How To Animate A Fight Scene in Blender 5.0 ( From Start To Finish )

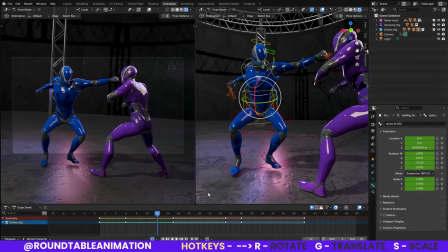5243s
You can see there, like, it really feels like, okay, if I didn't move out the way, I could have really dodged it, and we can really even push it a little bit more if we kind of like move the character's body up a bit,
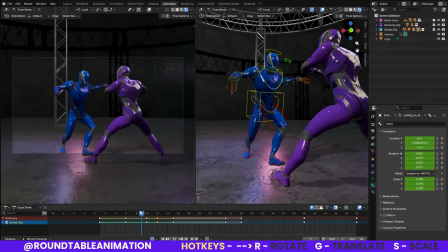5258s
just so this will kind of work. And it really feels like I really got out the way.
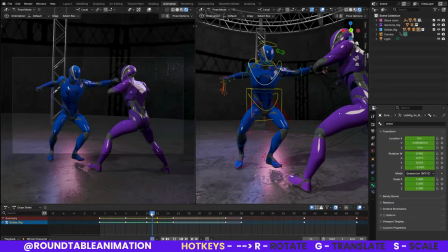5265s
I should really sell the action. But so gotta make sure the foot mechanics kind of work here too.
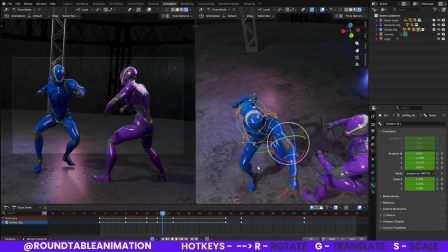5273s
So I really want to make sure those work. But we can have a little delay, a little bit of secondary action there, just to be able to feel that the momentum of that swing
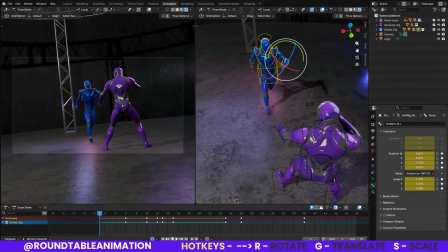5288s
was there and was intended to do so. For a swing like that, if you do like a straight arm in between,
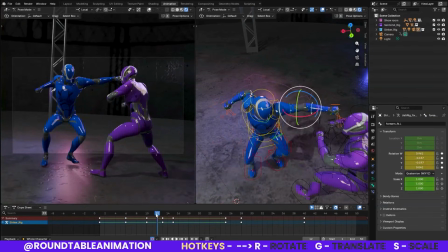5299s
though, it kind of gives the illusion of like a swing, right?
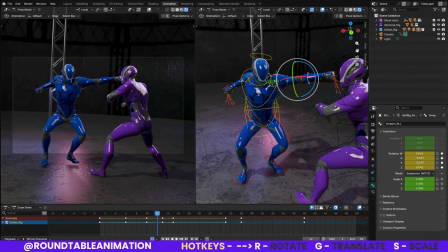5303s
Even though the intent is to keep it bent, but if you keep it straight, in speed, in motion, it'll give that illusion. If you honestly, if you kept it hooked the entire way, it will just kind of, it won't feel the same. But now that we've made those adjustments,
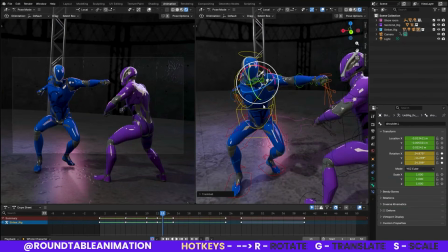5326s
see, when we make those adjustments, I think we can still kind of push it just a bit.
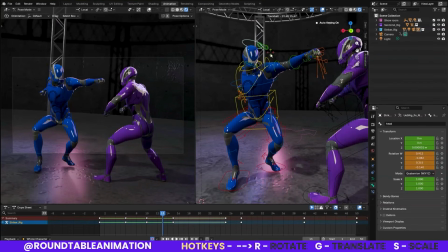5332s
And again, it also depends on the style, right? So I think this sort of looks good.
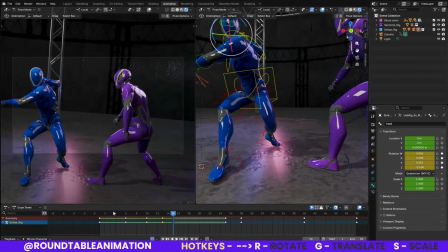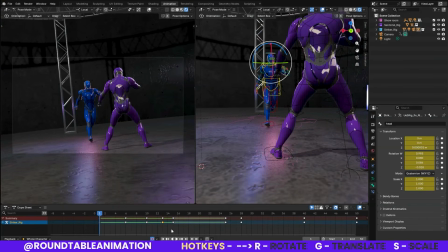5347s
And
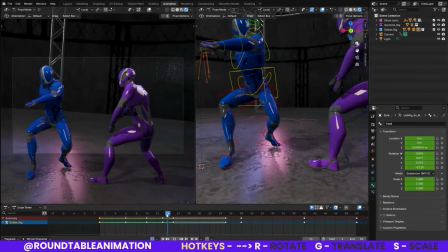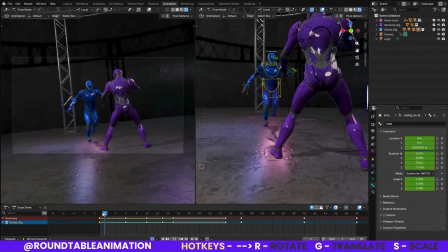5360s
so I think this is looking good.
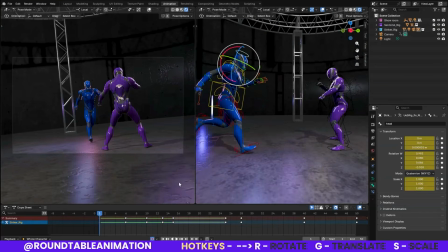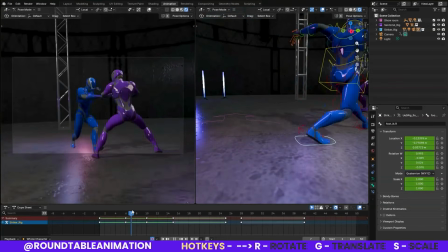5368s
Just going back and forth. Just really checking out this leg, just to make sure this leg really looks good.
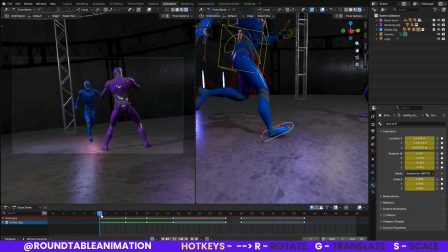5376s
Bringing this back down.
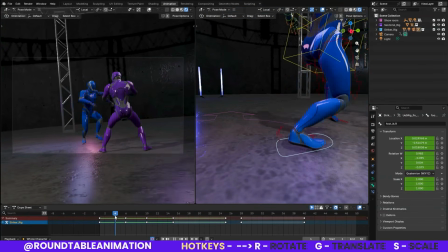Yeah, I think this works.